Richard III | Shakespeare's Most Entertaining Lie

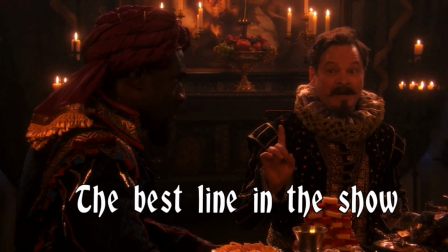29:20 Oh, beware my lord of jealousy, it is the green-eyed monster which doth mock the meat it feeds on.
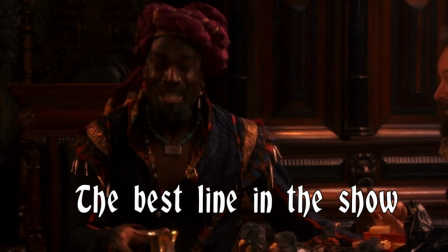29:26 Well, perhaps you're right. Don't want to jump to conclusions.
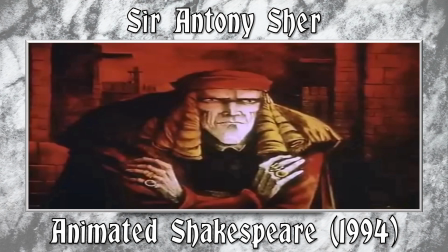29:29 Now is the winter of our discontent, made glorious summer by this son of York.
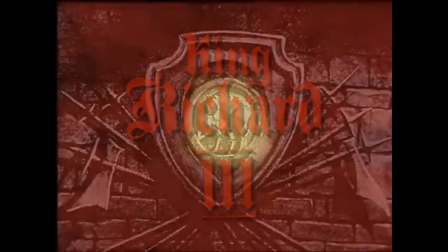29:36 If I cover a Shakespeare play in the future, expect me to include this series as one of the versions I look at, purely from nostalgia.
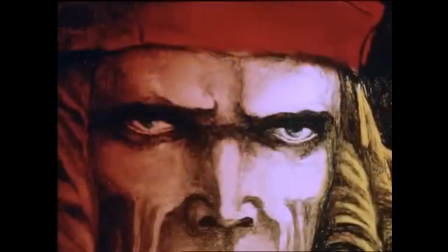29:45 This half-hour animated adaptation is part of a series of animated retellings of 12 Shakespeare plays. Richard III was the only history play to be featured. Some were done in traditional hand-drawn animation,
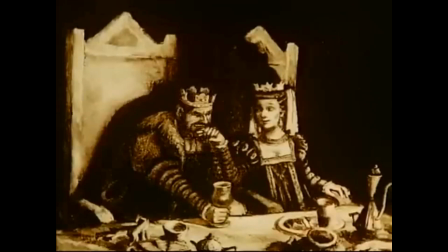29:57 some were done in stop motion, and a few others were done in a style that looked like moving sketches or paintings, otherwise known as paint on glass.
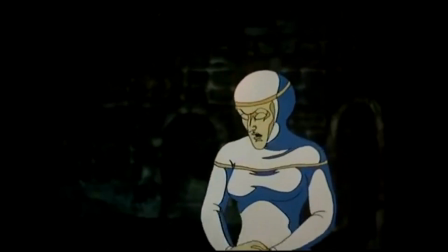30:06 Richard III was one such play. The aim of the series was to introduce children to Shakespeare for the first time, but all the sex and gore are still there.
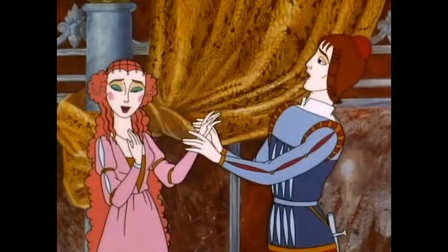30:13 I remember seeing the Romeo and Juliet episode when I was studying the play in year 6 or 5th grade and watching the Tempest episode in year 9 or 8th grade.
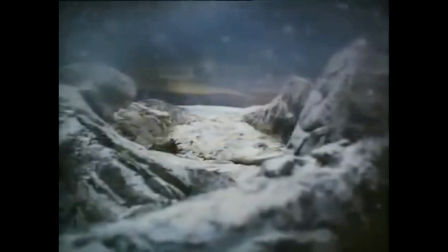30:22 Then I watched the rest of the series online. You can find some episodes on YouTube, but not all of them.
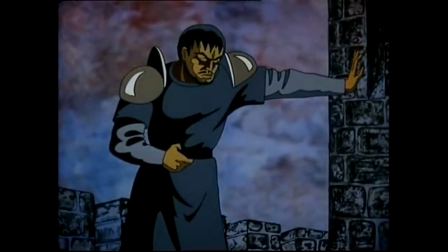30:27 Like other adaptations, the series used several actors who have worked with Shakespeare before to fill their casts.
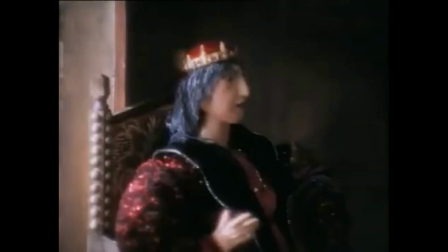30:34 Brian Cox played Macbeth. Fiona Shaw played Viola. Anton Lesser played King Leontes, and we had Bernard Hill back at Spottom.
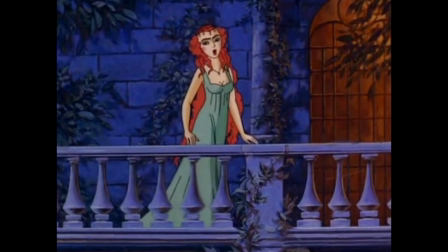30:42 The voice acting was recorded first in the UK, while the animation was done in Russia. This version of Richard III is voiced by the late Sir Anthony Shear.
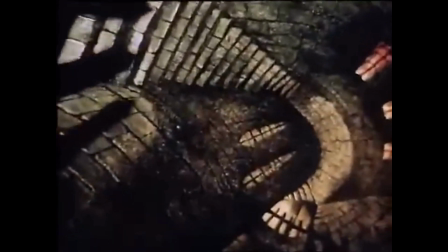30:50 The art style gives a twisted, grim look to the world of the play,
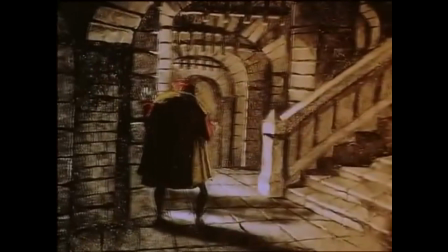30:54 with most of the colour being intrusive yellows and reds, surrounded by the unsettling darkness of the castle interiors.
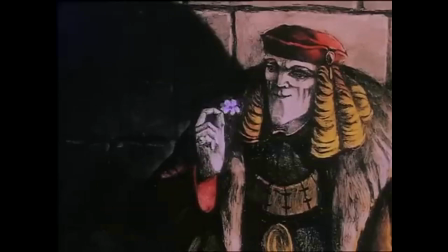31:02 You don't feel safe in this setting. You feel lost, and you're stuck following this corrupt man who laughs over the deaths of those closest to him.
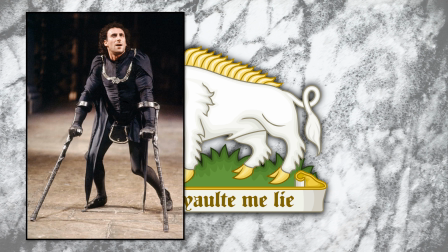31:11 Sir Anthony Scheer had already played Richard on stage 10 years prior to this series, so he was an ideal candidate for the role.
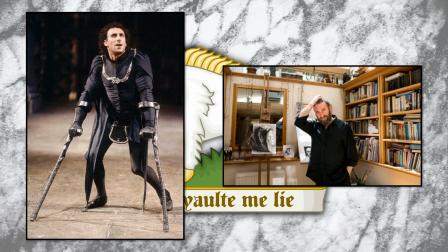31:18 He was such a Shakespearean that he was living in Stratford-on-Avon at the time of his death in 2021, after six years of being married to his long-term partner Gregory Doran.
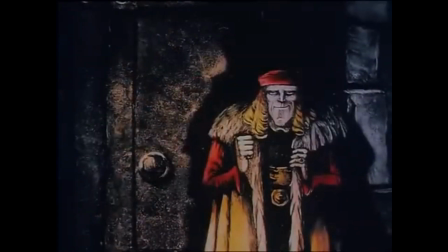31:28 He won two Olivier Awards, and also played many other Shakespearean villains, including Macbeth, Shylock and Titus Andronicus.
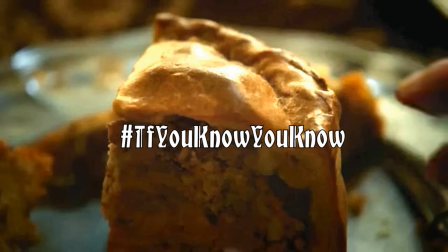31:36 The latter two plays were not adapted into this series for obvious reasons.
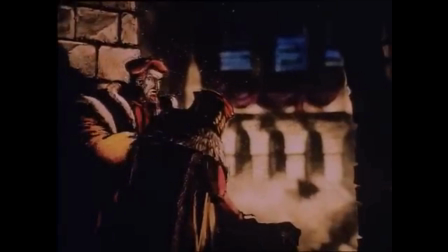31:40 Even though this version is only half an hour long, as opposed to the four hour long play, I think this really stands out on its own.
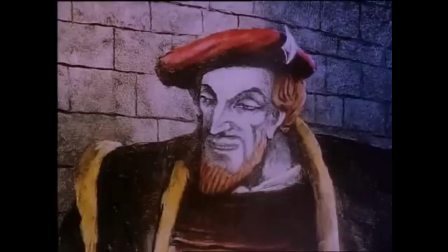31:48 Leon Garfield, the head writer, claimed that abridging these plays was like painting the ceiling of the Sistine Chapel onto a postage stamp.
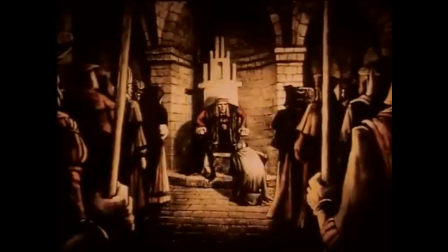31:56 Nonetheless, it covers the main beats of the story so well that you are not lost in context.
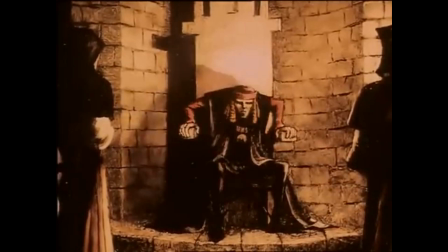32:01 And for once, the use of narration helps summarise what is happening between the scenes that would usually have been played out.
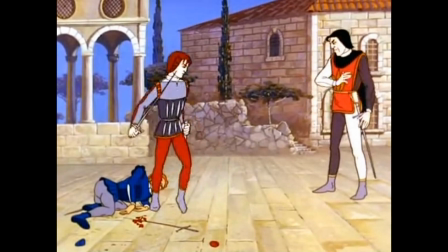32:08 Some other episodes take influence from other adaptations.
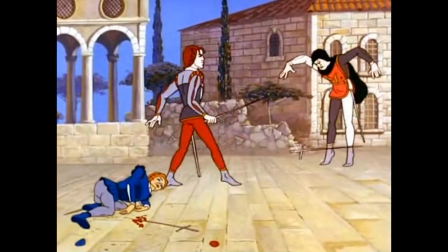32:12 You can tell the Romeo and Juliet episode took influence from the Zeffirelli film, and Hamlet was mostly inspired by the Olivier version.
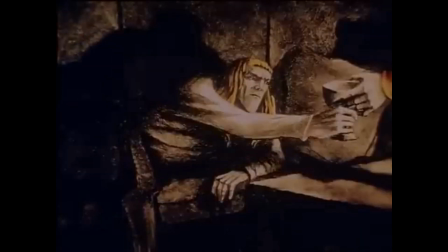32:19 You would have thought Olivier's influence would have reached this one as well.
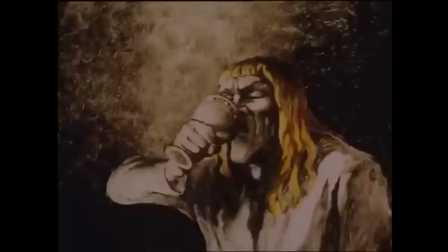32:23 Had this animated Richard been dark-haired, I might have spotted it, but this version is blonde, better to stand out from the dark backdrop.
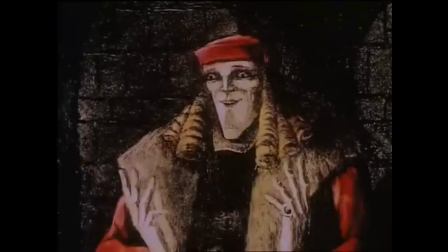32:31 I'm going to say it here, Sir Anthony Shear is probably my favourite Shakespearean Richard.
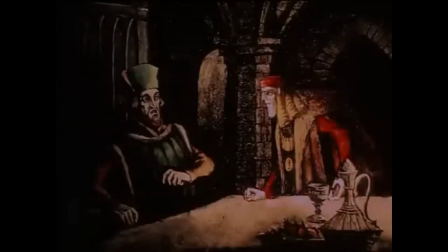32:37 His voice carries such a malevolence and private and charisma in public, and the animators perfectly designed an appearance to suit this voice.
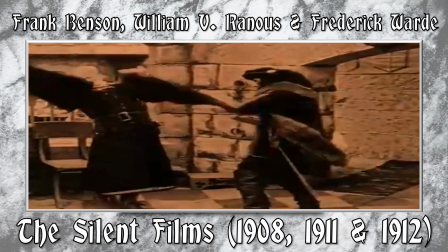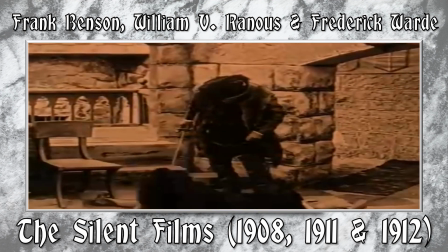I have to at least mention the silent adaptations of the play, as they were the earliest depictions.
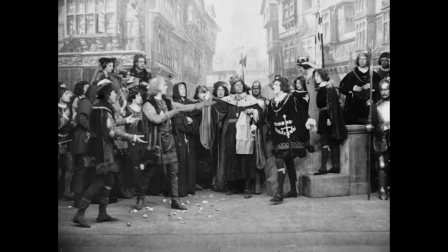33:06 In total, there were three. The first two were released in 1908 and 1911, with William Rannis and Frank Benson starring as Richard, respectively.
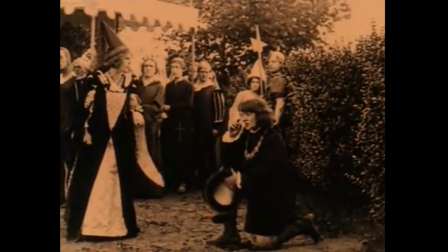33:15 These were short films quickly summarising the events of the play, without the iambic pentameter to slow it up.